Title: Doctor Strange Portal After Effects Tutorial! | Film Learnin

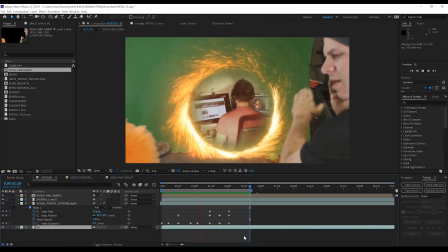515s
So let's check out a preview of that. That looks pretty good. And let's face it, that was very little effort, guys.
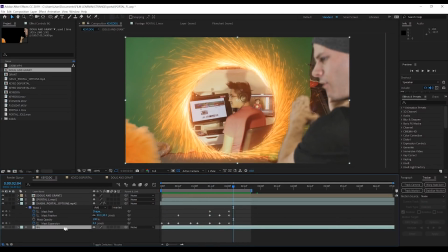521s
Now, to sell the idea that the portal is, well, a big flaming circle in the room, I'm also going to duplicate that portal,
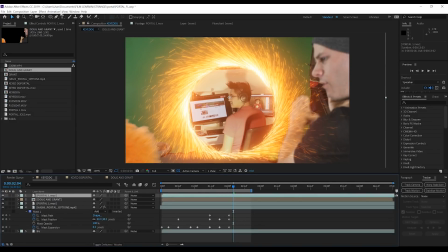529s
drag it up on top of everything, we'll then head to Effect, blur and sharpen it, and add a fast blur. We're going to crank that way up so we get a nice spread of color all the way over our shot. We'll then follow it up by hitting T to bring up our opacity settings,
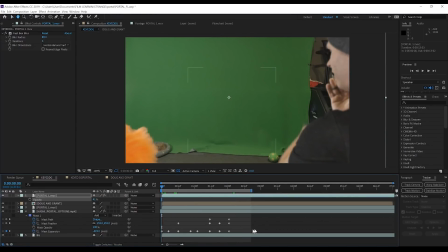544s
and we're going to lower that to around 40% so it doesn't overwhelm the frame and you can't really see what it is.
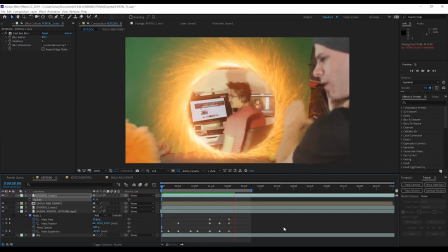550s
It's just a big orange glow. Okay, let's check out a preview of that. Nice, that shot looks pretty good.
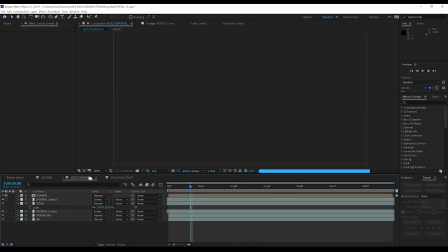556s
Now let's move on to the second shot, guys. Here we have myself coming out of the portal and the portal closes in behind me.
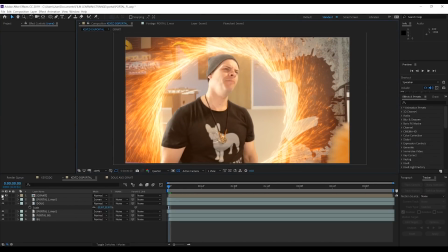563s
Now, if I turn off grand, you can see we've gone through the exact same situation, but in reverse.
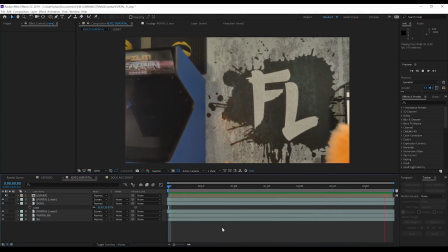569s
Instead of the portal opening, it's closing.
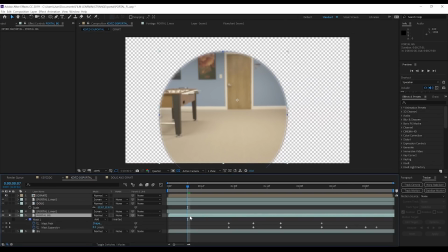572s
So you can see that if I solo the portal background layer and reveal the animation, you can see that the mask expansion goes down as the portal shrinks.
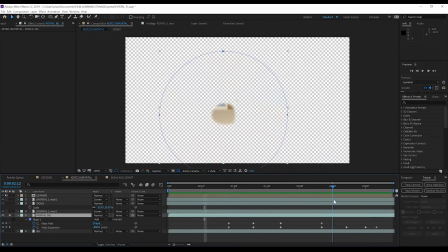580s
But since we did our previous portal mask animation in reverse, this pretty much looks like the exact same process.
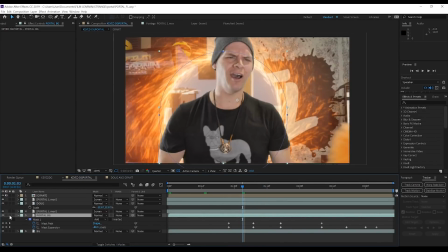586s
Nearly. The only difference with this one is I didn't increase the feather as it was closing.
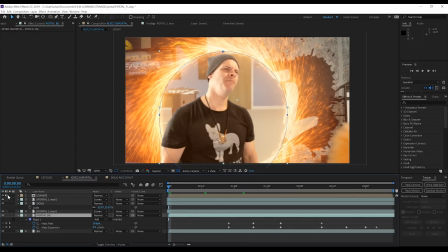591s
Now, obviously, guys, if you want your actor to walk out of the portal, they have to be filmed on a green screen to add the portal behind them.
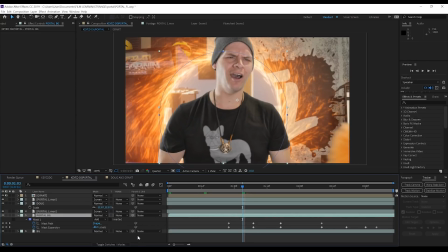599s
Or you can just torture yourself by doing rotoscoping. And yeah, all know I love doing rotoscoping. Now gang, some other cherries that I added on top was a subtle bit of color grading. You'll be able to see that when I'm closer to the portal, I'm bathed in an orange and the exposure's turned up a little.
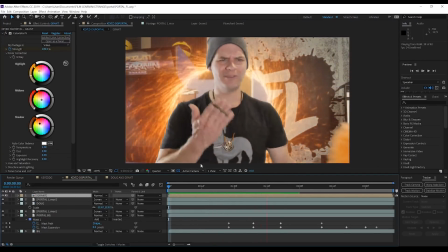616s
And as I walk away, you can see that coloring fades as well as the exposure goes back down to normal.
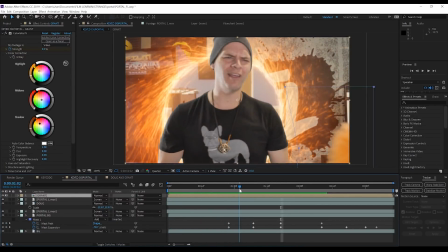623s
This just helps to sell the illusion that I was standing in something very bright, and as I walk away from it, that light fall off fades away.
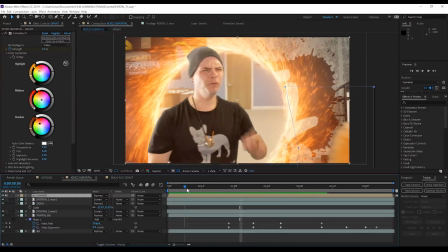630s
On top of that,
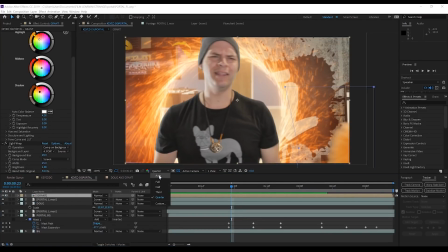631s
I also used an iteration of Red Giant Primate Kia Light Wrap to add some fall off glow from the portal to my shoulders and just around the edges of me. Now guys, if you don't have this because it is a paid plugin, don't you worry. The boys over at Production Crate do have you covered. They have a free Light Wrap plugin on their website, so just go ahead and click that link in the description and thank me later.
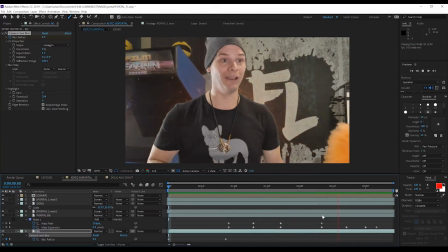652s
And make sure you thank them too. Now guys, if you are interested, I think I'm gonna tackle some more advanced portal effects, such as incorporating them into a moving shot, or having someone emerge from a side shot, or say having someone walk all the way through one in,
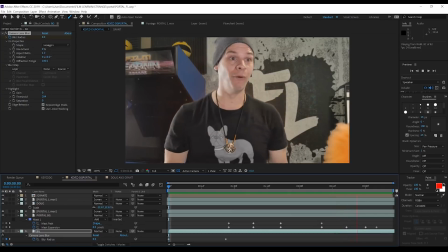667s
say, a continuous shot. But for now, I just wanted to tackle the basics because I think this looks pretty cool and it's very easy to do. And that, my friends, is another shot done. Add up all those steps and you get something like this.
Think about where I want to go and there we go, portal open.
So guys, that is mine, but mostly Zach from CG's Visuals take on the Doctor Strange portal effect. As you can see guys, Zach has done all the hard work for us, so it's really not that hard to composite the portal in the shot and make it look really, really cool. But for now guys, that's all I've got for you. Now you've got plenty of time to head over to CG Visuals and subscribe to that highly underrated channel because Zach is awesome.
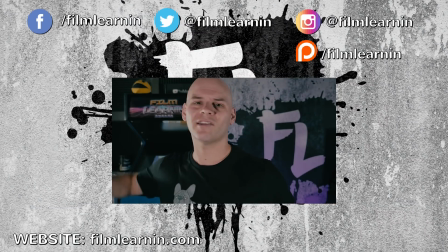710s
But say you're sticking around for 30 more seconds, please smash that like button. I really do appreciate it guys.
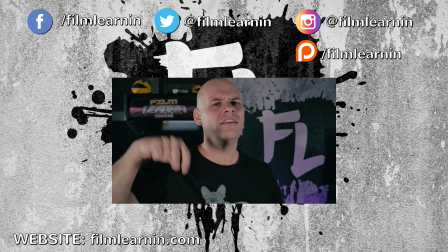714s
And hey, if you are new here, hit that subscribe button, turn that notification bell on so you don't miss a single film learning episode.
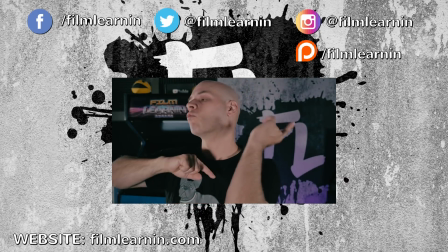719s
I've got two other episodes of Doctor Strange Effects right over here, my social media crap above my head,
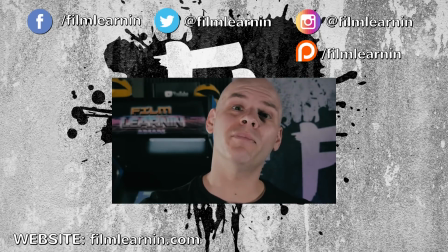724s
including the Patreon info right here, or you can hit that join button below if you want to support film learning right here on YouTube.
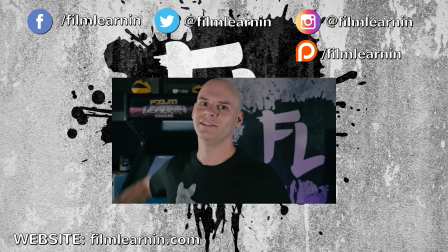730s
But until I see you again guys, keep learning.